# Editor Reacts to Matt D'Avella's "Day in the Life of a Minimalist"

Hello friends and welcome back to a new video. I know it's been a little while, but the reaction videos are back. If you're new to this channel, then hi, my name is Florian, and in this series here I'm breaking down the edits of some of the most known filmmakers here on YouTube so that any of you aspiring filmmakers or editors can learn something to improve your videos. So today we're gonna look at Matt Diavella's A Day in the Life of a Minimalist. Let's jump over to the computer. So I still remember, I think this was the very first video that I've seen on his channel. Also, I think one of the first of his videos that really went viral and that made his channel grow so much last year. When I watched this video first, I think I subscribed within the first like 15-20 seconds or so.
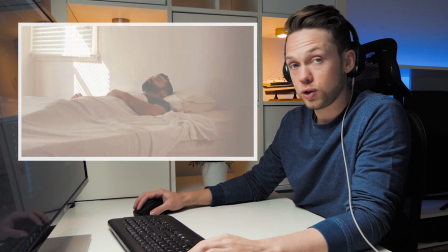Let's look at it, and as always, I'm gonna interrupt whenever there's something for you to learn.
It's 6 a.m.
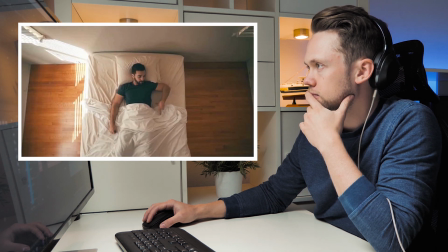I've trained myself to wake up at the same time every day, so I have no need for an alarm clock.
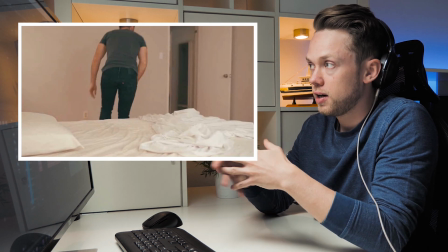So just for the first 3 shots of the video, when I watch something like this, I'm first thinking about how was this shot?
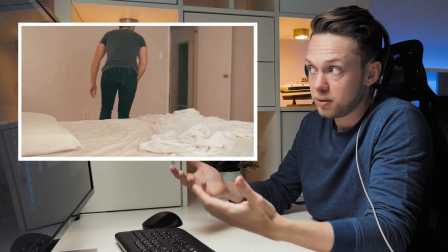How did he record it? And you see that it's 3 simple shots, no movement, camera on a tripod locked in.
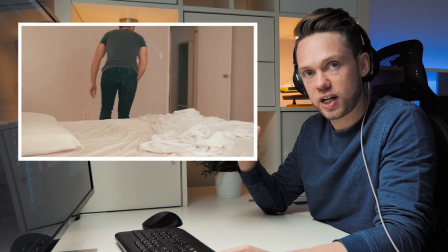And he was very, very intentional about choosing the shots.
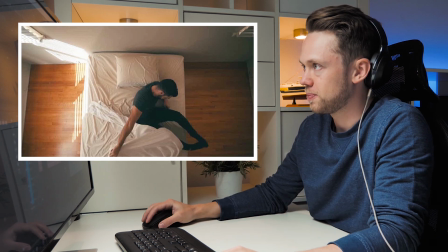So here, for example, especially this overhead shot, which became one of his like signature shots on a very wide angle lens from a very unique perspective that you rarely see. And despite that none of these shots have any movement because he was filming it alone, just the perspective and the framing here is what really makes it special.
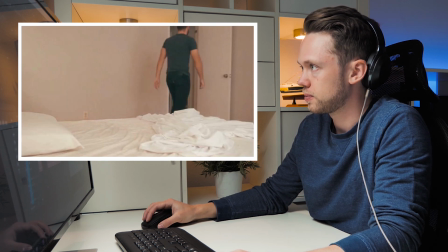My name's Matt, and this is a day in the life of a minimalist.
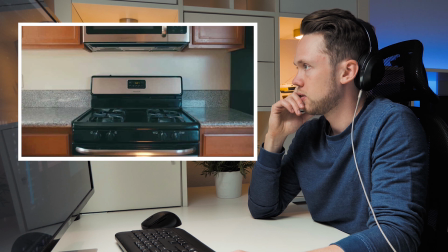My life is about efficiency, optimization, So that continues throughout the entire video, but especially the intro.
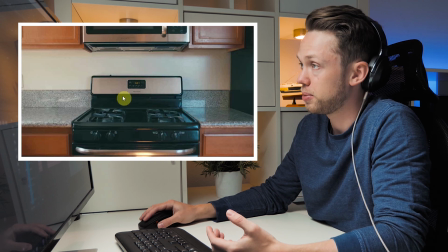Here it's just a static shot that stands there for 2 or 3 seconds, but he's very intentional about the symmetry and the way that he's framed it.
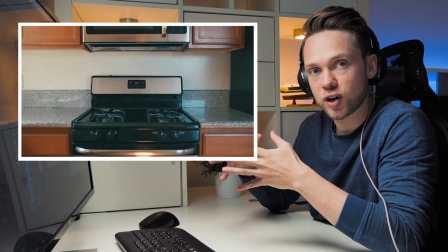And also, of course, the entire video lives off of the script that he wrote and the timing to the music.
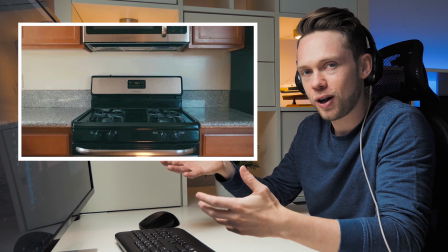The music reminds me very much of like when you have something like a Kevin Home Alone from the end of the 90s and there's someone sneaking around the house.
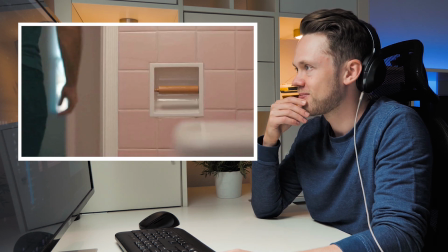Multifunctionality.
It fits perfectly to the parody.
Nothing.
And yeah, that moment in the video I was like, is he actually serious?
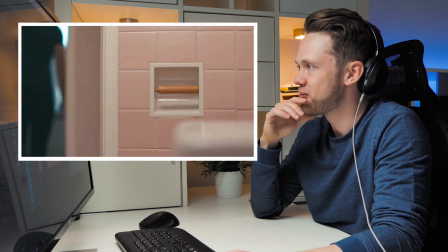Or is this a joke?
Thing goes to waste. You may notice that I don't have a garbage bin.
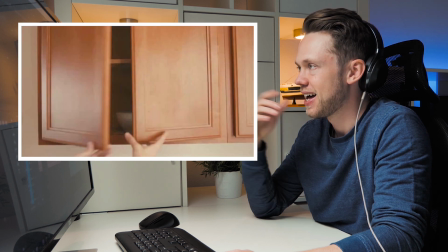That's because I don't have anything to throw away.
And that was also really made his video so special,
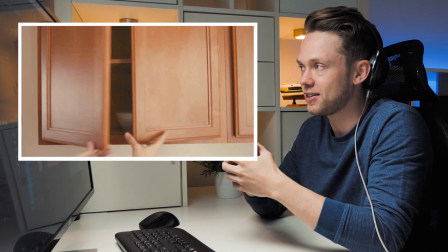and probably one of the biggest reasons why so many people have subscribed to his channel last year is that just his dry and sarcastic sense of humor.
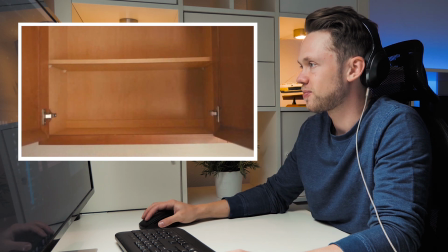This may look like just a normal cereal bowl to the non-minimalist.
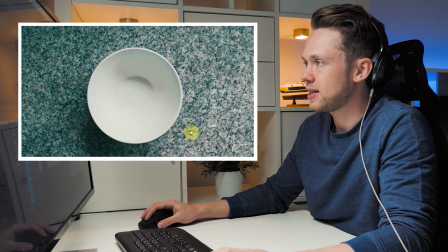What I would want you to pay attention here to is that it's a very plain and simple shot.
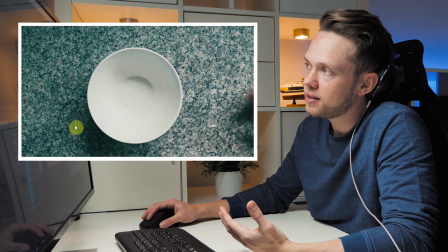But you could have shot it so many different ways. You could have shot it from the side.
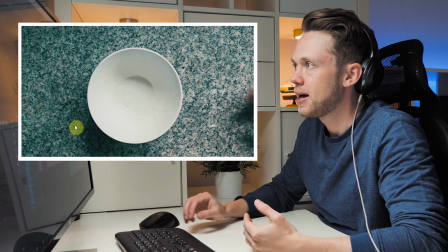Could have shot it from here on a normal tripod, but then most likely there would have been any sort of
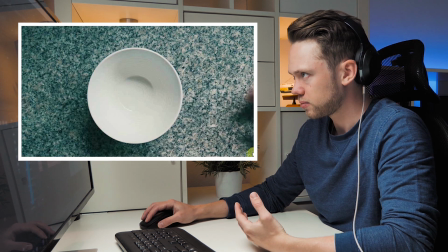distracting things in the background, and you wouldn't be focusing only on the bowl.
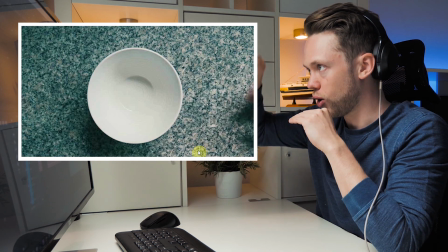And what he did instead is he filmed it on an overhead rig and made sure to
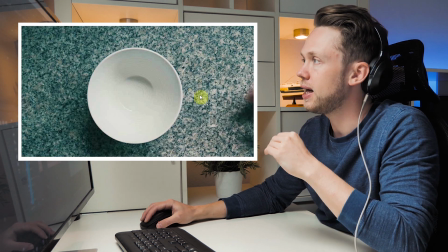frame it so that you only see the bowl and then give it some really nice soft lighting.
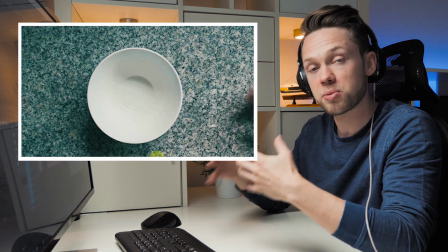Where here you see the shadow and down here the shadow, so it comes from a very soft, big source that's very close.
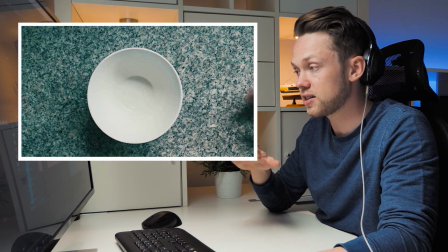And especially in topics of lighting, we get to this later, he doesn't leave it to chance. He's really intentional.
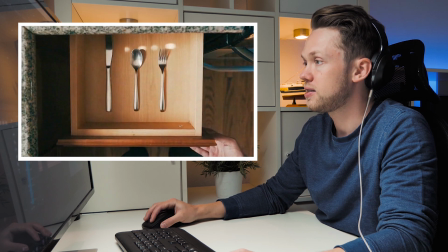It's also a coffee cup. If it does not add value...
Same here, very intentional framing where you see that his right cuts out the counter.
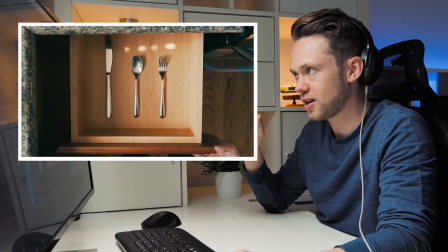And then also this brings to a moment in the music where it just stops and you're like, okay, what's happening?
I get rid of it.
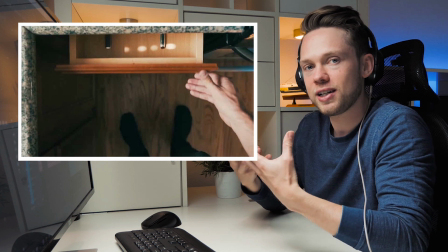Some have asked me...
Those are like the moments that build the attention in you as a viewer and really get you engaged.
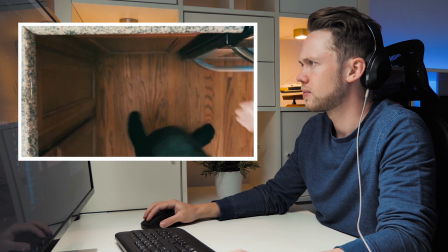And he's been doing that so perfectly.
What about things that bring you joy? I got rid of that as well.
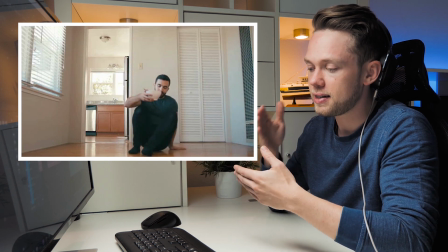And here in the voiceover, you hear that he's leaving a lot of intentional breaks.
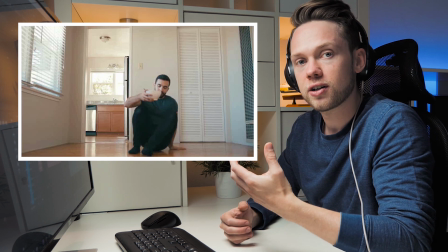And he's giving a special intonation. And then he's turning it down to come to the conclusion.
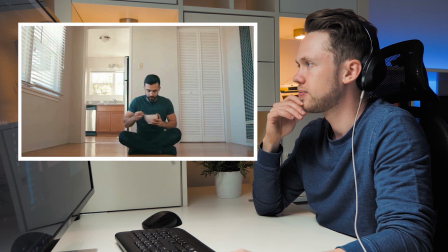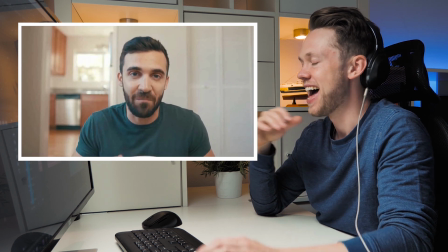This isn't what my day actually looks like.
And then I was very relieved after I watched this the first time.
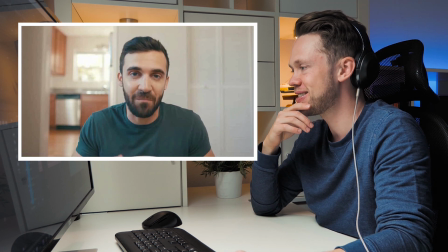So I was like, okay, did I just do a mistake for subscribing to him?
I'm not that much of an asshole.
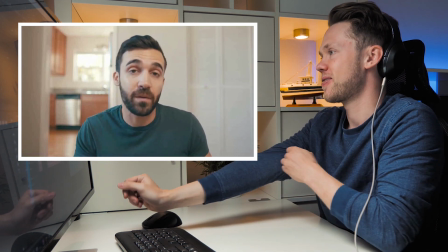You guys want to see what an actual day in the life of a minimalist is like? Well, I'll show you mine.
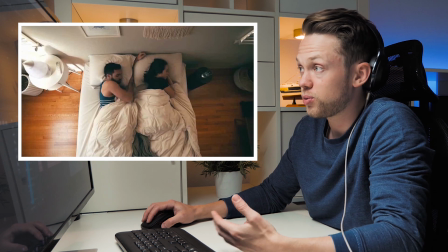Here another shot where you see the overhead rig. So the camera is very far away, or looks very far away, so he really needed to put it all the way high up on the ceiling.
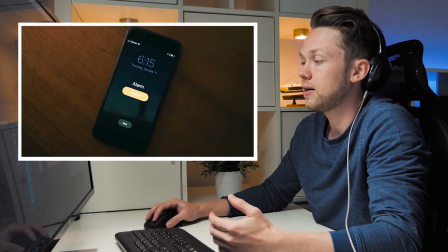I usually wake up between 6 or 6:30 a.m.
And then another thing is that here, just the moment where he's getting out of bed, he's shooting it from 2 different angles.
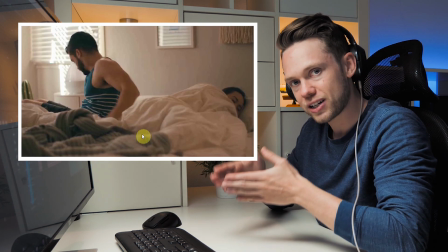It only takes a couple of seconds to shoot the actual scene, but the magic is really in the setup.
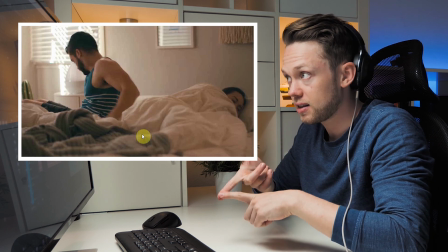He has 2 different cameras, 2 different angles, set the focus beforehand, really think about how it's framed.
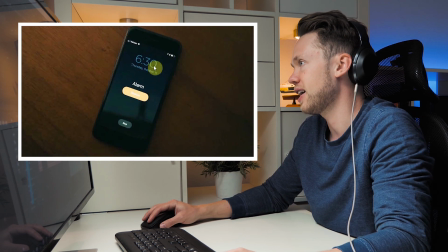That's what really makes his videos Depending special. on how many... In this shot, I didn't even realize until I saw it on his Patreon that the clock here is moving.
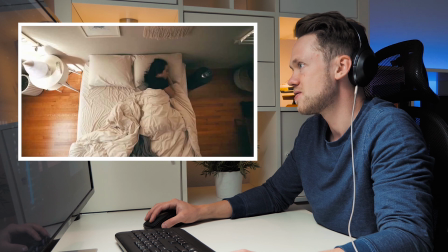Depending on how many times I hit the snooze button. Apart from what you may have heard about minimalists, I do have a toothbrush and I shower daily.
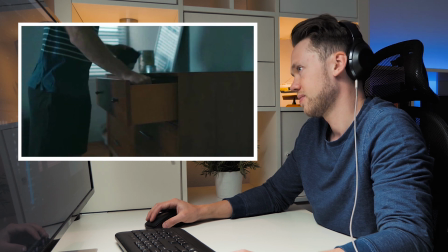True to the stereotype, I actually do wear the same thing pretty much every day.
So after that short scene, the next thing I want you to pay attention is the voiceover.
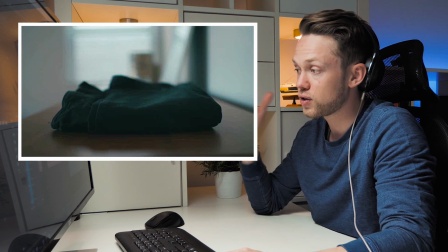So how he's talking in the script. First of all, the audio quality is really, really good. So I think he's using his podcast microphone. That makes it really stand out and gets you really engaged because it feels like he's sitting right next to you. Charcoal t-shirt and a black pair of jeans.
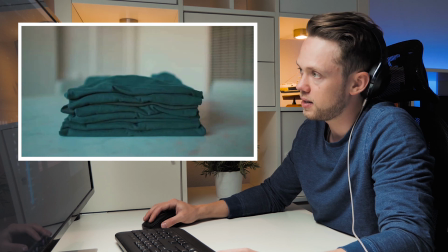I have a stack of the same t-shirt.
Here a little bit of stop motion. That makes it look pretty cool.
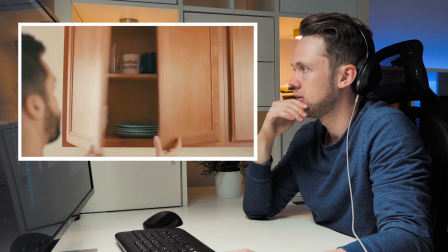Just cut out the in between.
You know what they say about minimalists and pour over coffee?
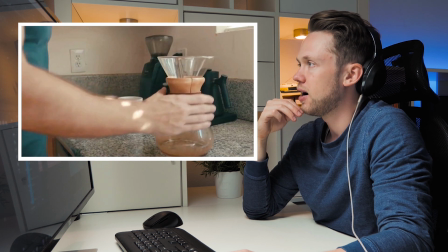They're really annoying and they don't stop talking. They are really annoying and they never stop talking about it.
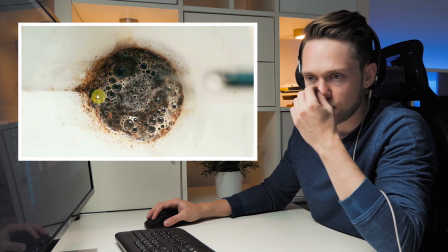And here with this one, it's another shot that gets you really focused and really engaged because it gets rid of any distraction.
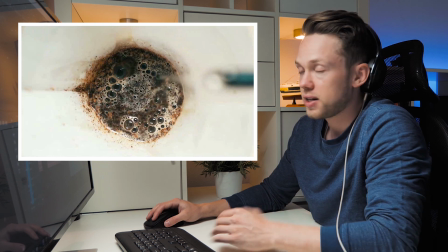The focus really sits here, everything else out of focus, and there's nothing else in the frame. So you really focus on those bubbles of the coffee.
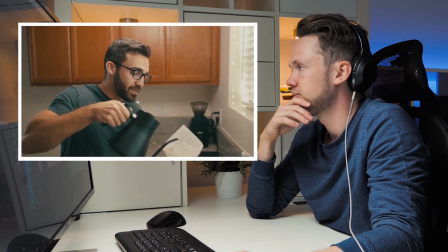Now, as I make this hipster cup of coffee, I'd love to talk for just a moment about my Patreon account.
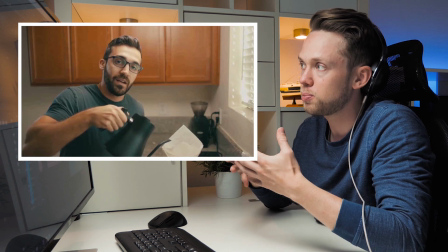And actually, I've recently joined his Patreon. It's really so worth it because he's put together so much behind the scenes that it, for me as a filmmaker,
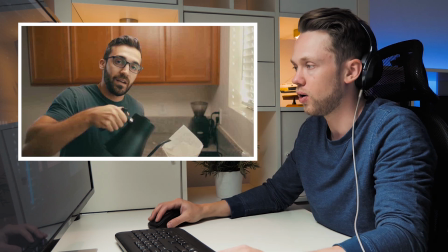was super interesting to see in how he's shooting all those different shots, how he's lighting it,
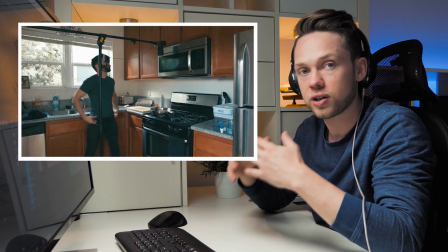how he's setting up the shot, which gear he uses.
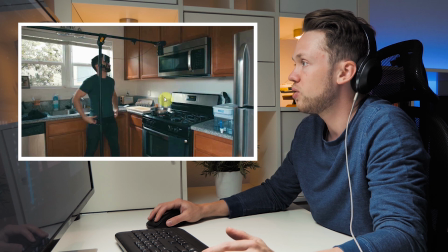So here, for example, you see how he uses his overhead rig with a monitor and how he really gets those shots that later come in the video that get rid of all the distractions.
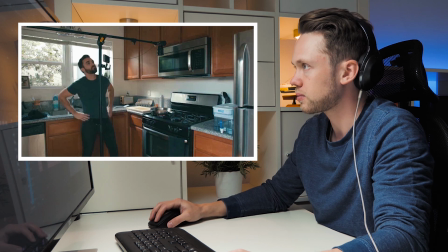With the overhead rig, you really only see the pan. That makes it so much more engaging.
Like videos about how I make my videos, including a breakdown of the one you're watching right now.
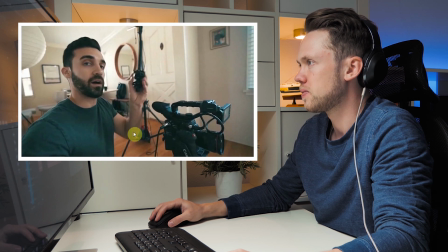I talk about my process, how I come up with ideas.
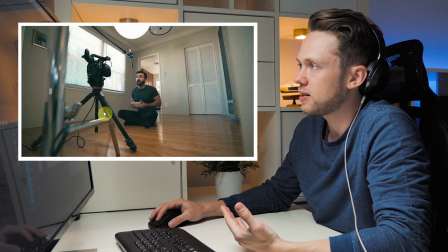And here, for example, the thing that I really learned from watching his behind the scenes videos is that there's so much thought that goes into the setup, into the audio and into the light, and it's way less about the actual cameras. So this exact shot here could have been on any single camera. He has a very expensive one, yeah, sure, but it's much more about the super soft lighting that's coming here.
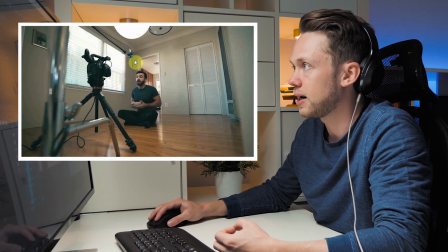And then from the boom pole and the shotgun mic, that here gets really crisp audio from right outside the frame.
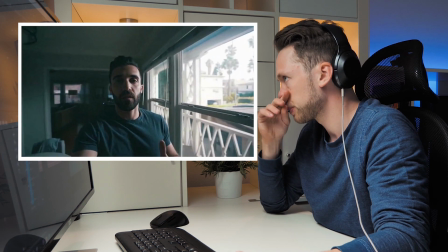Tips for growing an audience, and advice on how to build a successful business.
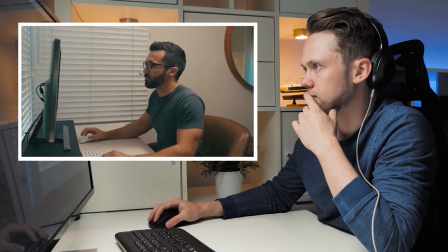I usually get in about an hour of work before Natalie starts stirring in bed, at which point I'll take a little break.
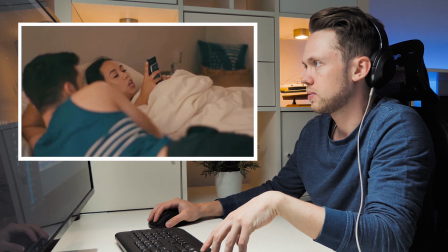You want to talk? Nope.
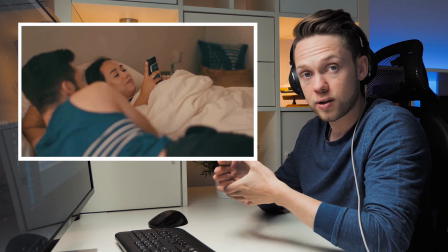So here again, all these 4 or 5 different shots set on a tripod, no one there to support or hold the camera, so it's something that you can recreate for yourself.
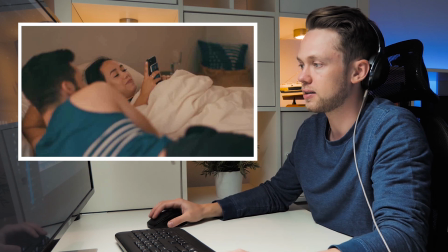And then here with this, he films it from, I think, 3 or 4 different angles. That really makes you think about, okay, from which perspective could this look interesting?
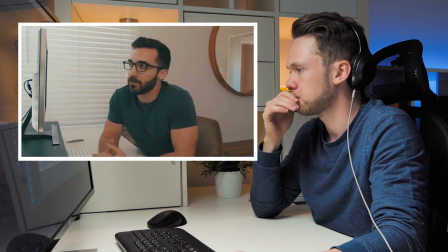And chat for a little bit before she gets ready for work. So I'll usually put in about 2 to 3 hours of editing in the morning,
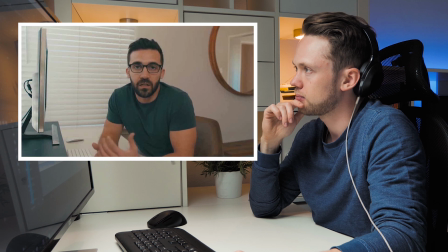at which point around 11 o'clock, I'll get some food, which that's right now.
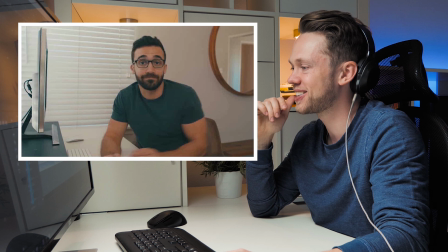Did you just look at an imaginary watch?
I didn't realize the first time I saw that.
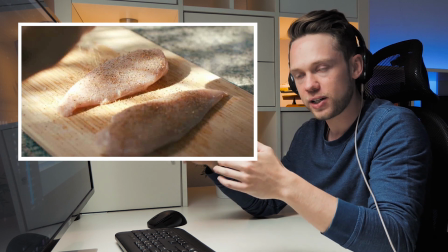So here, next thing that makes his videos really special is the choice of music.
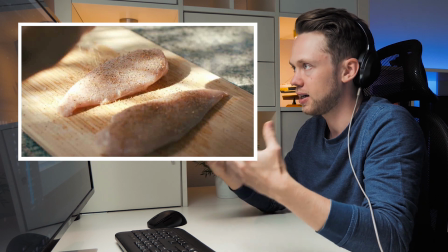In the middle of the video, now he's making a more fast-paced part, like a little bit of a montage, and he chooses the fitting music to that.
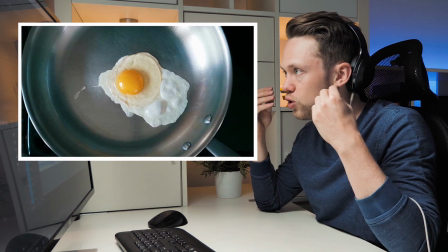Also pay attention to the sound effects. You really hear the sizzling in the pan.
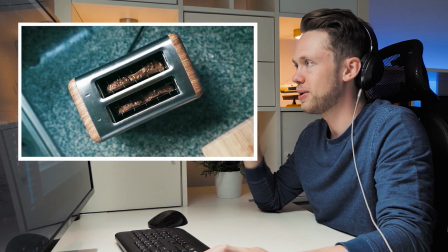And of course, the moment that the toaster goes up to the beat.
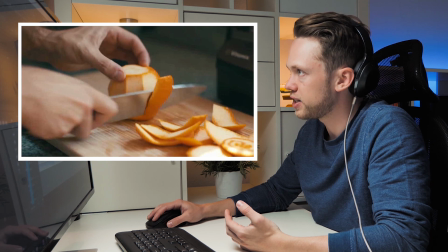On all the shots, he's very intentional about the framing. So you only focus on the orange, everything else is blurry and out of focus, so there's nothing distracting you.